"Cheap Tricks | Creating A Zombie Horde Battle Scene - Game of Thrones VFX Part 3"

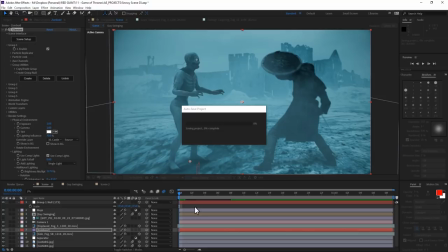[16:26]
All right, okay, how are we doing? Nice. But let's make this zombie swipe a little bit more imminent.
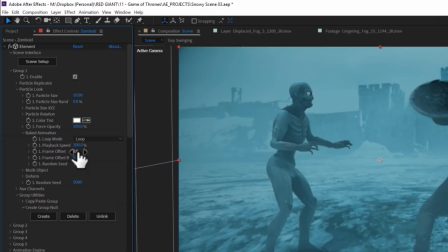[16:33]
He doesn't really go into full swing mode until about frame 16.
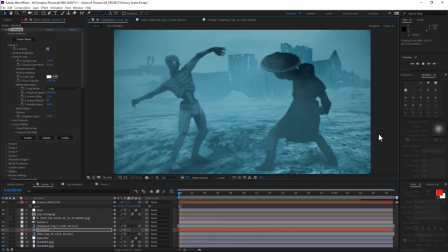[16:38]
So we'll go back to the particle look, baked animation, and add a frame offset of 16 frames.
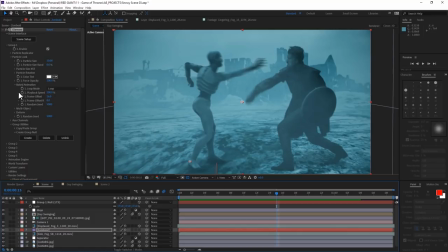[16:45]
Great, now they're attacking each other at the same time. But I don't need this follow-through action, so I'll add a keyframe to the playback speed right here where I want it to stop,
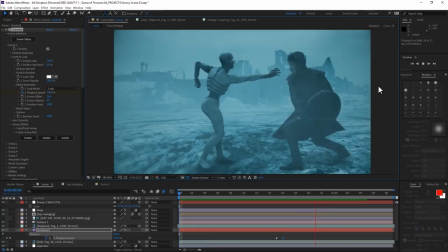[16:55]
and then add a 0% speed keyframe one frame later. Like he's playing freeze tag or something. And now begins our process of just overloading this one layer with a ton of effects.
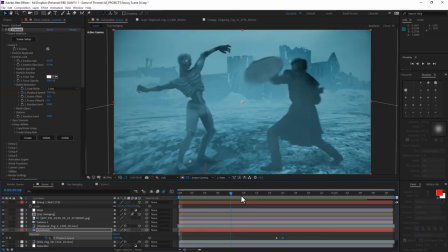[17:08]
Now, remember that effect called Shatter? We used it to Thanos me a while back, and we're basically going to do that same thing here as a one-off.
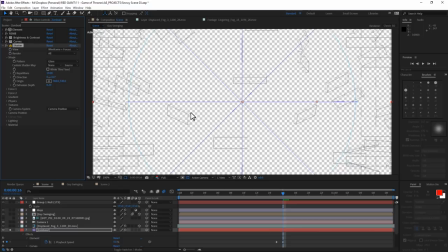[17:16]
I'll add the plugin, which by default shows this wireframe of sorts.
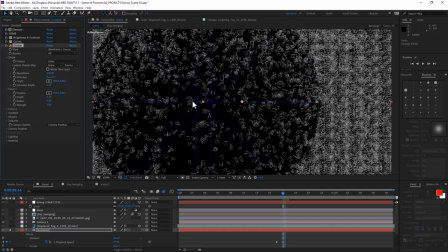[17:21]
I'll change the shape to the glass pattern with a bunch of repetitions.
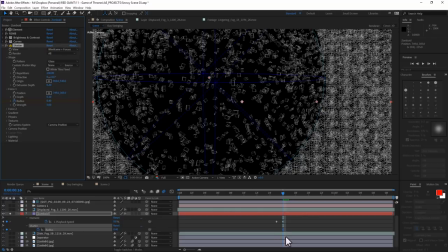[17:26]
I'll move the position of the force 1 over here somewhere, and then add some keyframes to the radius for the shatter.
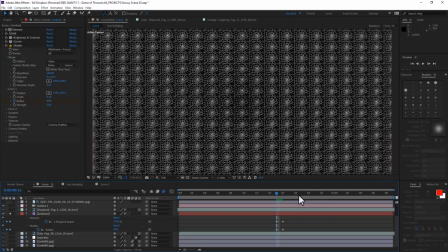[17:33]
So it's 0 at the beginning, and then it spreads out to cover the whole walker once he's struck.
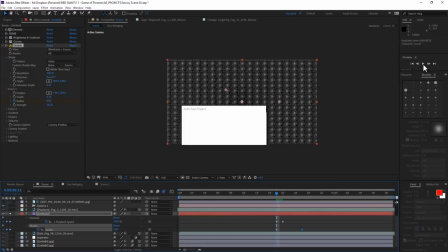[17:40]
Leaving this all in wireframe mode helps me kind of preview what's going to happen a little faster.
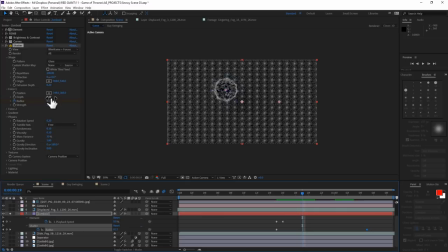[17:45]
If I tweak some of the physics settings, I can get a shatter shape that I like, and it's a simulation, so you got to play around with it.
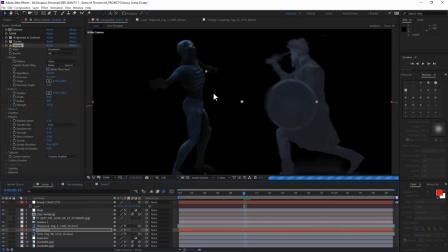[17:52]
When you're ready, switch your view mode to rendered.
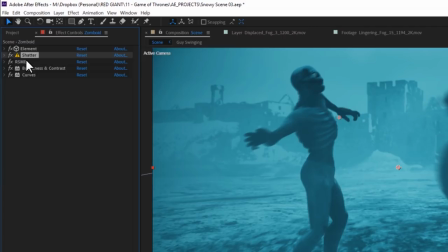[17:55]
And I'm actually going to drag this shatter effect up before my real smart motion blur, because I'm, you know.
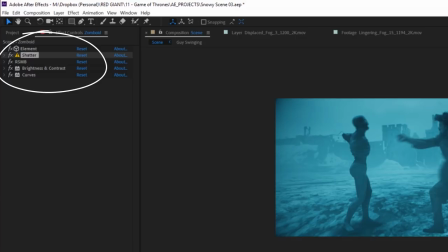[18:05]
Mini pro tip, when possible, arrange effects in the effects window in a thoughtful order, by which I mean the most computationally optimal order. Element has to exist, then it needs to shatter before I add motion blur.
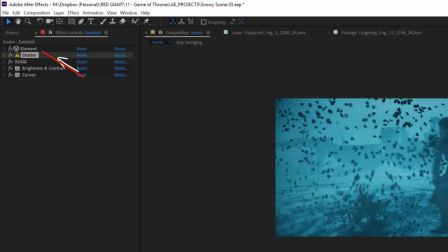[18:22]
But there's no reason my color correction needs to be before the motion blur,
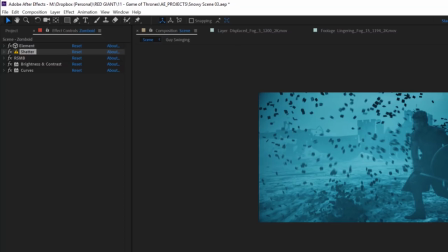[18:26]
because then it's wasting time rendering phantom frames just to get a result. It's like asking someone to peel an apple after they slice it.
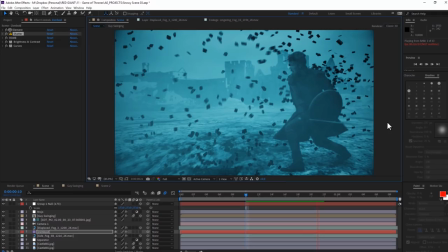[18:35]
And it may not be a lot of time saved, but with anything like a fake motion blur or time echoes, consider it. All right, let's see how this shattering zombie looks. Kinda like trash, but that's okay.
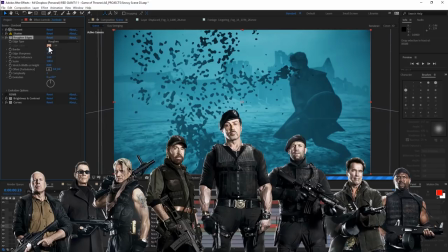[18:48]
Shatter's an old plugin, and sometimes when you get a team of old guys together, the magic happens.
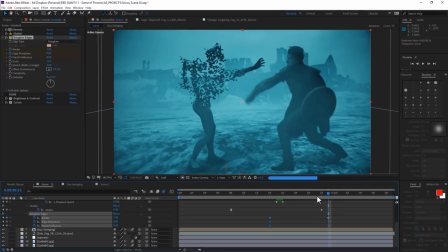[18:53]
So let's keyframe some roughened edges to go from practically no erosion all the way to this blotchier shape as it explodes.
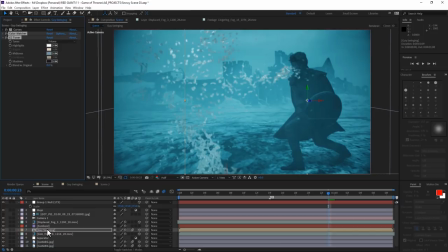[19:01]
We'll keyframe some brightness and contrast to kind of snowify him a bit. And we'll copy over some of those color matching filters from our soldier layer.
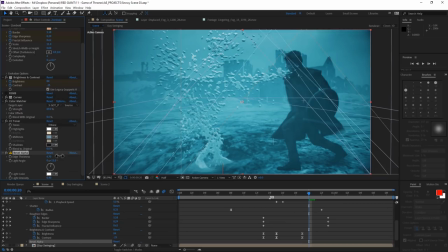[19:09]
And then, no kidding, we'll add some bevel alpha to this mix to make the chunks look a little bit more like volumetric snow.
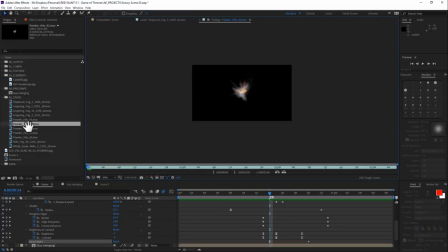[19:23]
With all of this stuff motion blurred, we're about one or two pieces of stock footage away from completing the shatter effect.
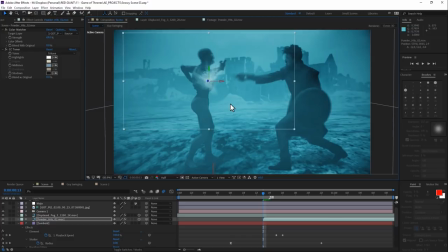[19:29]
I'm going to use this powder hit from Action Essentials, which is literally in like every action movie kid.
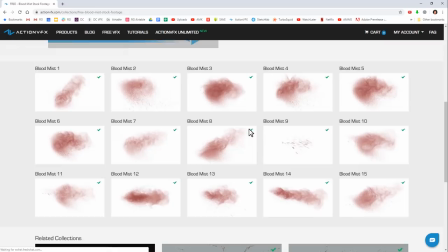[19:37]
And then one of the free blood mist elements from Action VFX.
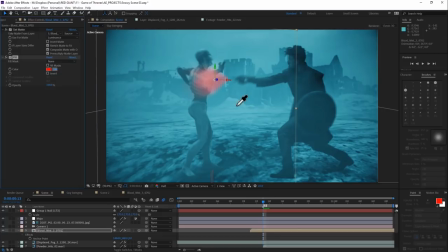[19:41]
I've got a whole collection of them. All I do is bring it in, invert, unmult, and tint it for this comp.
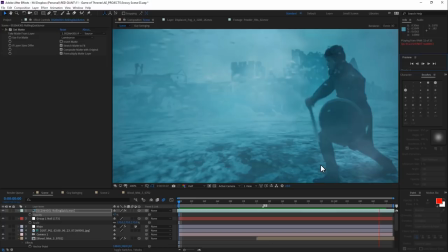[19:48]
Now I designed the physics in my shattering layer to look like high wind, so I'll add an additional foreground cloud element with a speed cranked up,
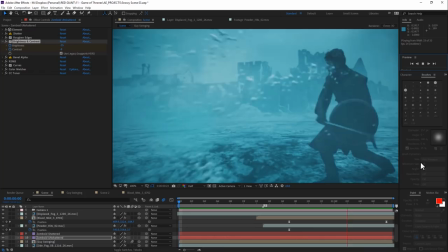[19:56]
and a few keyframes to kind of carry out those powder bursts. And now I've got a nice high wind kind of effect.
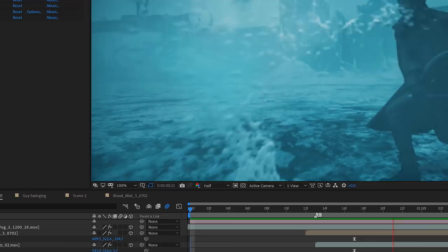[20:04]
I'm noticing that it looks a little strange that he freezes all at once, meaning my snow tinting is kind of happening all at once.
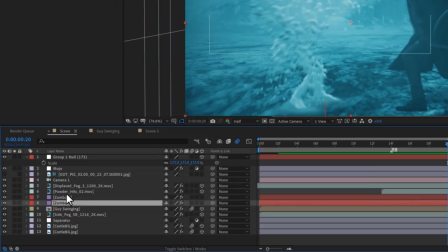[20:11]
So to fix that, I'm gonna use a really bloated solution, which is duplicating my whole zomboid layer.
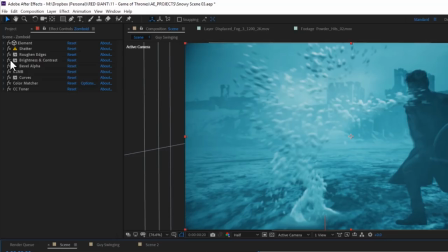[20:18]
Then on the bottom copy, I'll disable that brightness and contrast effect,
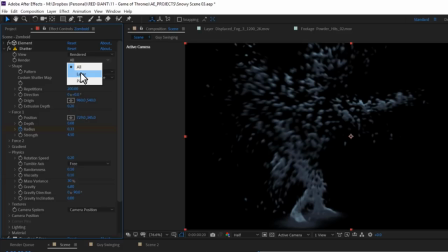[20:22]
and then go to Shatter and tell it to just render the layer, which means the parts that haven't been broken away.
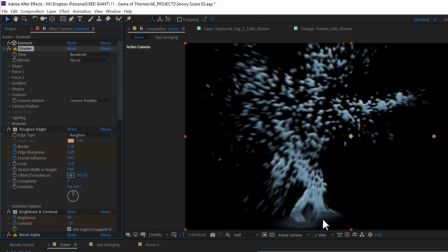[20:29]
Then I'll go to the top zomboid layer, to its shatter effect, and tell it to render just the pieces that have broken away.